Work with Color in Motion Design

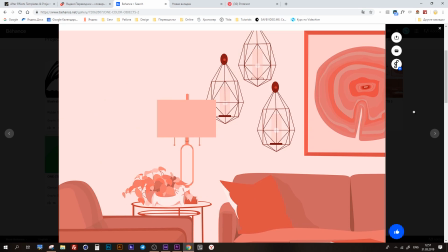Third, saturated color can be weakened if you add a mixture of black and white, basically gray, to it.
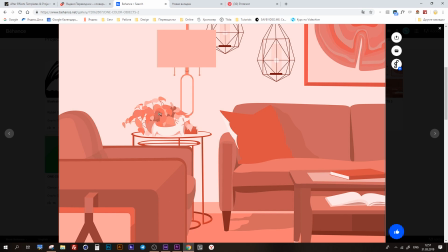It neutralizes colors and make them dim. Fourth way, clear colors can be changed if you add specific additional colors.
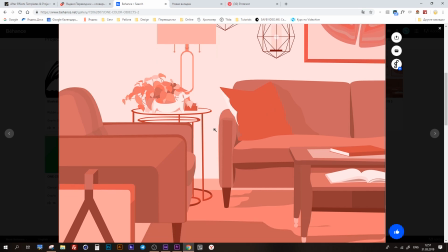For example, if you mix purple with little yellow, you get intermediate tones between light yellow and dark purple.
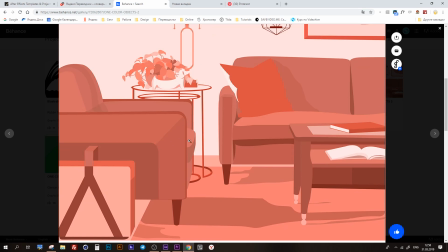In order to get great composition expression, you have to use only contrast of saturation without any other contrasts,
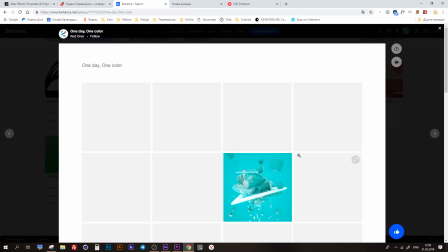and dim colors should be based on the color scheme of the saturated.
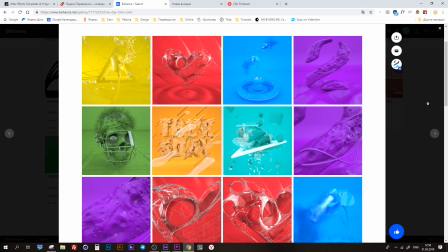I mean, clear red should contrast with dim red, and clear blue with dim blue.
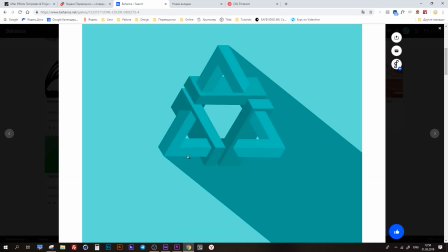Don't use contrast where clear red is next to dim blue or clear green is with dim red.
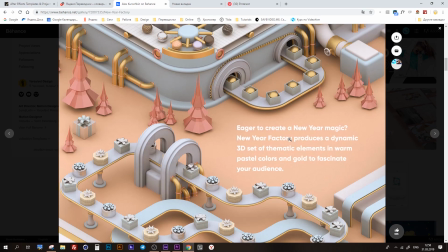Otherwise, contrast of saturation would kill another contrast, like cold-warm contrast.
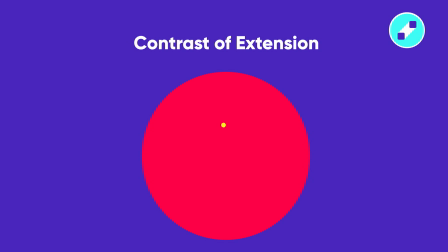Contrast of extension. Harmonious contrast of extension is also a great trick to make a vivid image and create intensive color expression. Also, it plays an important role in creating depth.
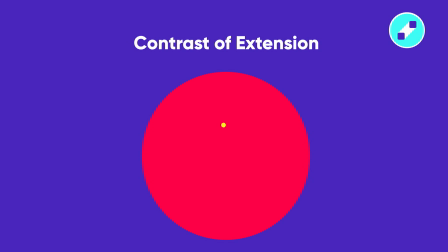When there is a small yellow spot on a large red surface, then red color becomes the background and yellow goes up front.
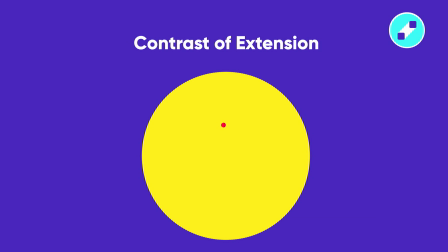If we increase the size of yellow and decrease the size of red, then at some point yellow would become more important than red. Yellow can become the background and move red up front. In some sense, it is the contrast of proportions.
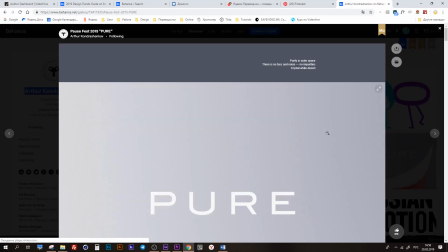Contrast of extension depends on the size,
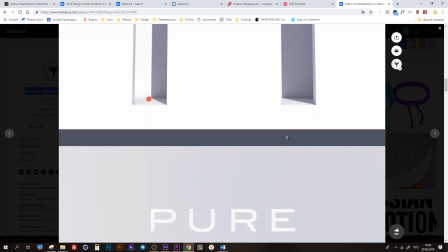on the proportions of the colors to each other and the background, and on the balance of all these characteristics.
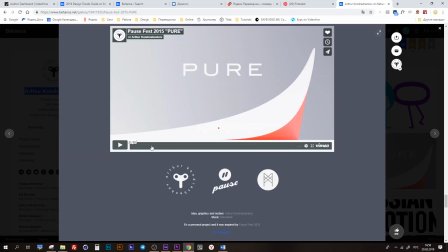It is the opposition between a lot and a little, big and small,
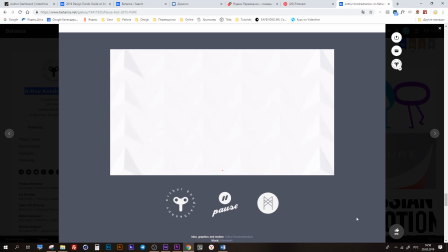and at the same time of the lightness of colors. Intensity of this contrast depends on two things. First is lightness of the color, second is size. To find out the lightness of colors, we need to compare them on a neutral gray background.
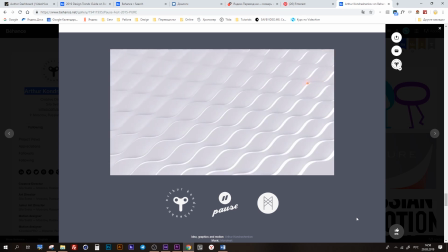This way we'll make sure that the intensity and lightness of the color are different for different colors.
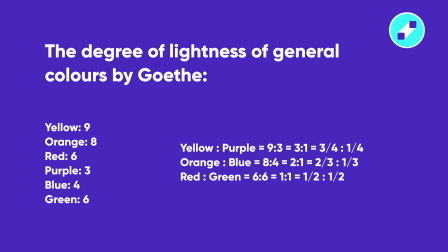A German philosopher and one of the first theoretics of color, Goethe, marked the degree of lightness of general colors in points, where 12 is the lightest color.
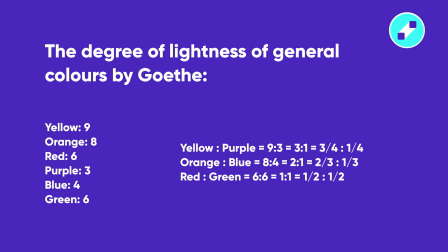So yellow is 9, orange is 8, red is 6, purple is 3, blue is 4, and green is 6. Based on the points, we get the following pairs correlations of lightness. You see some math on the screen.
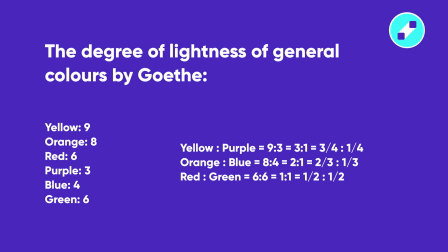Yellow is 3 times lighter than purple, so it should take only 1/3 of the space in comparison with its complementary purple. And that space would be enough for yellow. This is why you can keep them harmonious in the image, and yellow doesn't overcome his friend, purple.
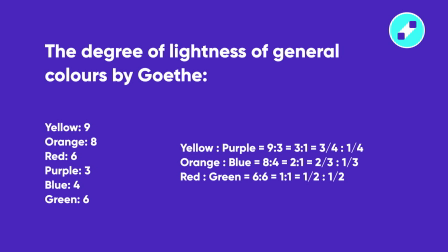Remember about simultaneous contrast, when the small gray square inside the big light square vibrates and attracts the attention. We have the same effect with color in contrast of extension. Just a little drop in the middle of a large color surface screams and creates a strong impression.
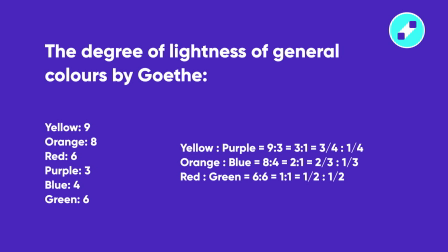That was an example of contrast of yellow with dark purple.
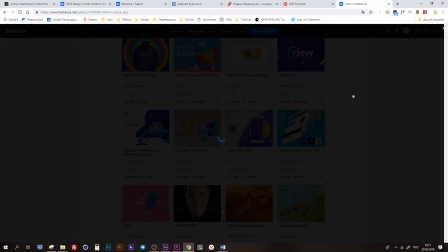If you need to highlight the yellow spot among the other light tones, you have to make it bigger.
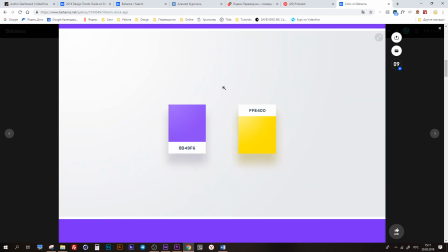When it is among the dark tones and the small amount is enough because its lightness is increased with its surroundings.
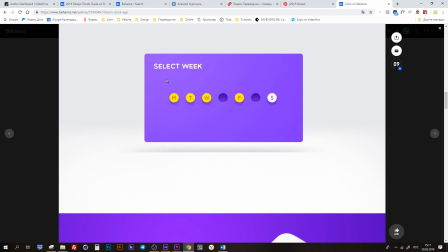How to start to get harmonious contrast of extension? First, you have to choose the character of the colors and its intensity,
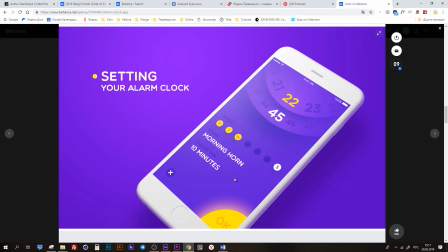and based on that create forms and sizes of color spots. I mean first colors, then the image, and not the opposite. Okay, I also want to tell you about gradients.